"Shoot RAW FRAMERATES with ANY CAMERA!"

Every movie consists of a finite amount of single frames. Most movies play the bacteria at 24 frames a second, as I do right now. Over the years, technology evolved and we were able to capture more and more frames in just a single second, allowing us to capture more and more data, which allows us to manipulate time itself in the editing process.
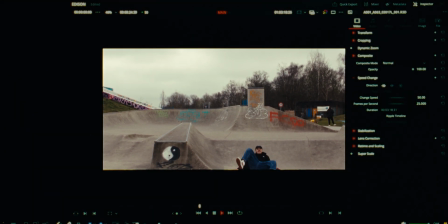[0:20]
In most ways, it is always good to capture the most data we can to gain the ultimate freedom in post-production.
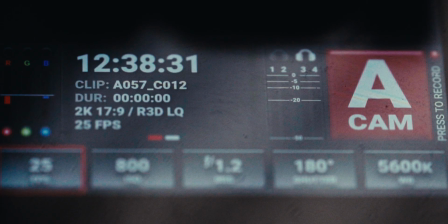[0:26]
But somehow, it is different when it comes to frame rates, because not only do you lose light the more frames you capture,
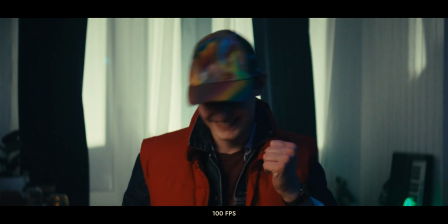[0:33]
but motion blur also changes as the framerate is directly linked to the shutter angle.
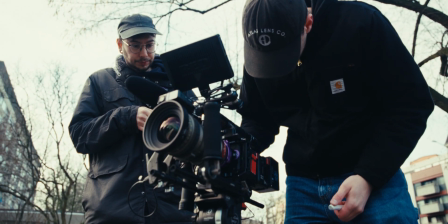[0:37]
So shooting 120 frames a second and playing it back at 24 frames a second looks
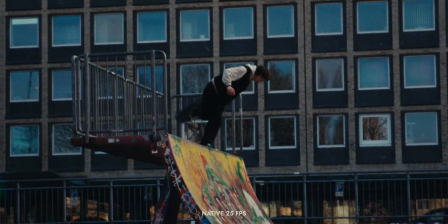[0:43]
very different and much less organic than if you would have just shot it at 24 frames a second to begin with.
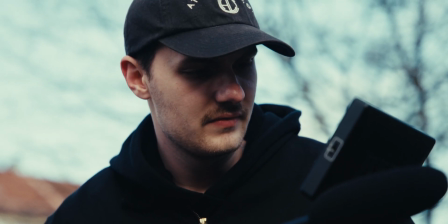[0:48]
This technical limitation is holding me and many other filmmakers back from shooting
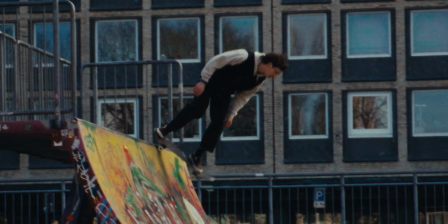[0:53]
a high framerate more often and having the freedom to get more out of the moments we capture.
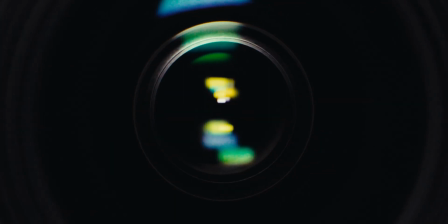[0:58]
Wouldn't it be nice if there was a tool that could eliminate these limitations and just allowed us to shoot at the highest frame rates possible, always,
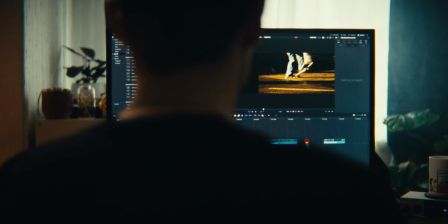[1:06]
without even having to think about it, so we can just catch every moment with a sort of raw frame rate that we can still define in post. I've actually found some guys who for the past year have been working on a tool that could solve this exact problem.
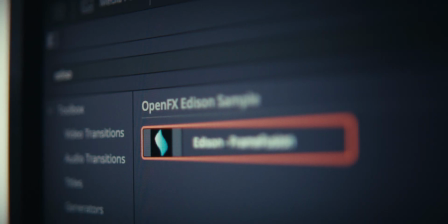[1:19]
They call it Addison, a plugin for DaVinci Resolve that can emulate the look of different shutter angles. Sounds very promising, if not even game-changing, but does it really work?
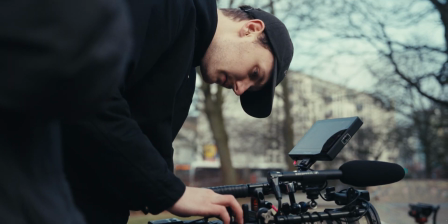[1:30]
To test out whether this plugin can hold its promises, its three creators, Martin, Jan and Daniel,
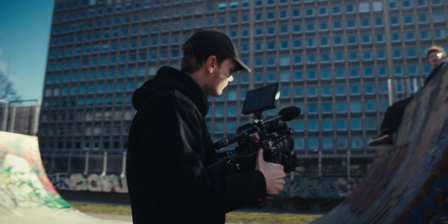[1:36]
come to visit me here in Hamburg and together we're shooting a skateboard ad, all shot at 100 frames per second and a 360-degree shutter angle.
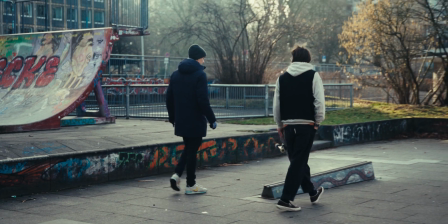[1:44]
Pretty unorthodox to me, but if their plugin works, this back ad should look and feel as if it was shot at 25 frames per second to begin with. I am jumping back and forth between 24 and 25 frames per second here, just for reference purposes.
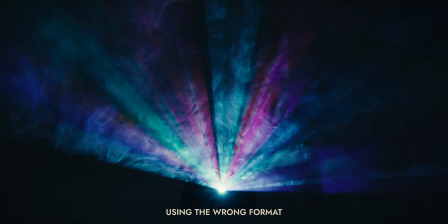[1:58]
It is just a different format depending on what electric frequencies your country uses, but in video, these frame rates are virtually the same.
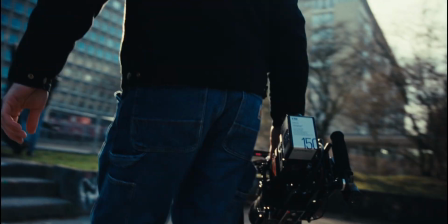[2:05]
The day of the shoot had come. We had absolutely amazing weather conditions and the light was perfect.
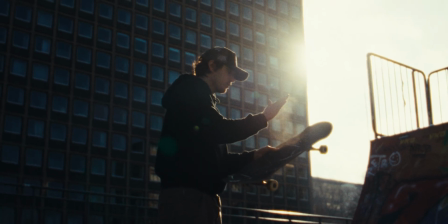[2:10]
We started shooting at the skate park and already got some nice shots that will hopefully help us showcase what sort of magic Edison can do.
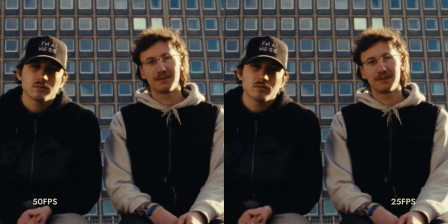[2:17]
And here we enter another interesting topic when it comes to frame rates in cinema. because if you think about it higher frame rates just offer more resolution 60 frames per second
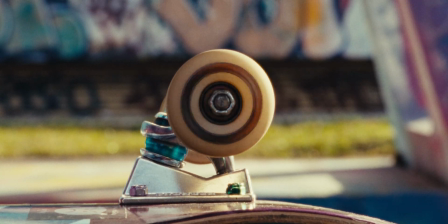[2:26]
are technically better than 24 just as 4k is simply more resolution
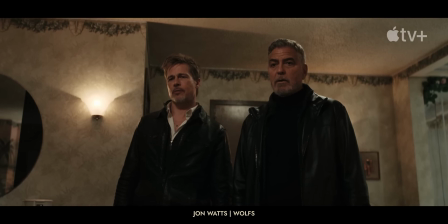[2:31]
than full hd and yet even modern 4k uhd hdr movies
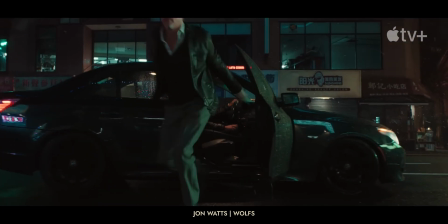[2:35]
still use 24 frames a second someone once said that the human eye needs at least 46 frames a second for a smooth watching experience that someone was thomas edison but why is it that we still use 24 instead
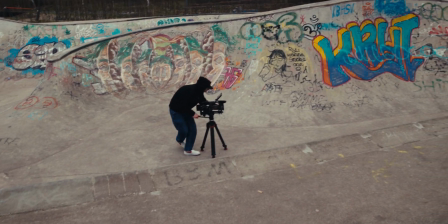[2:49]
we arrived at location number two here we didn't just get even cooler shots of
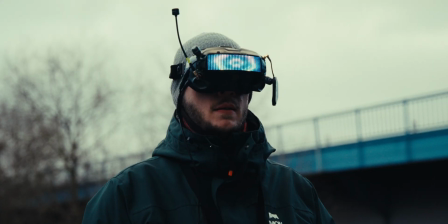[2:54]
our skater talents but also use gopros rigged to the board itself and an fpv drone these cameras are known to automatically adjust shutter speed to compensate for
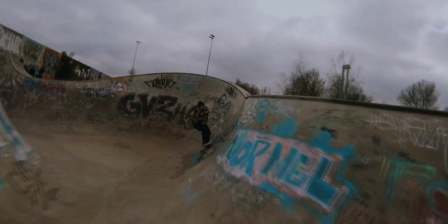[3:03]
exposure changes which makes them look less cinematic using edison paired with some lens emulation like optical drift should help selling the look of a bigger camera
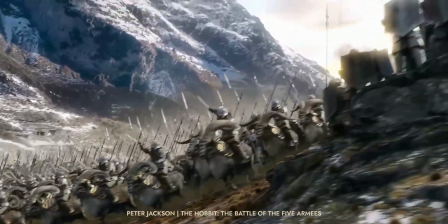[3:12]
like here in the hobbit but wait this looks weird
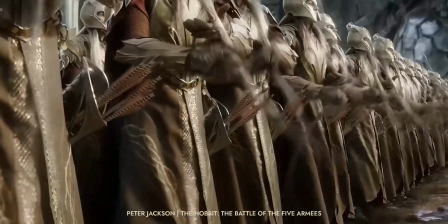[3:17]
because the hobbit was shot at 48 frames a second and was just a
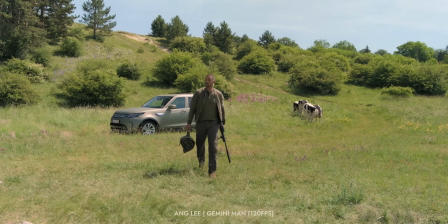[3:21]
handful of Hollywood productions that tried to use high frame rates as a stylistic element
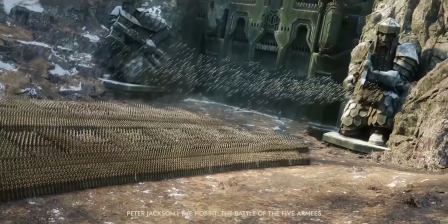[3:26]
but like pretty much all other movies that tried this this aspect of the hobbit was
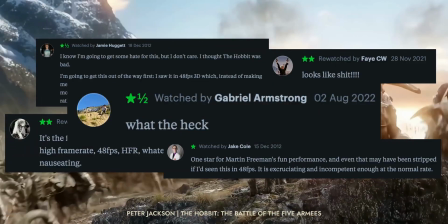[3:30]
not well received by the audience but why in the end it all
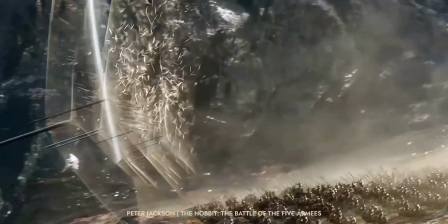[3:35]
comes down to viewing habits and the hobbit did not follow the habit just as
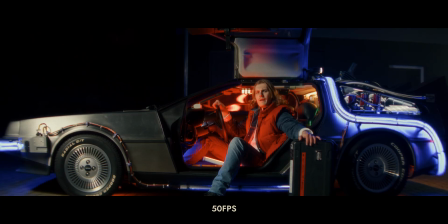[3:40]
the specific artifacts that an anamorphic lens would make the image more cinematic the
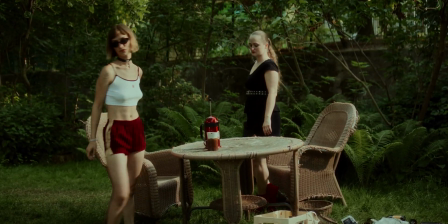[3:44]
24 fps format is an important element for an image most people would
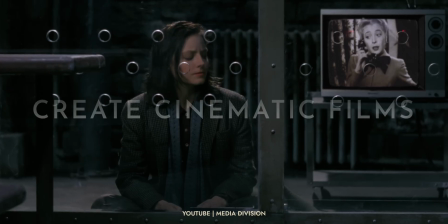[3:49]
define as cinematic if you're wondering what cinematic even means in the first place media division just made a two hour movie about this topic so
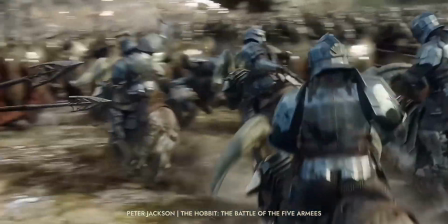[3:57]
if you want to skip film school check it out but when you look at the hobbit using 48 fps is not the only aspect that makes this look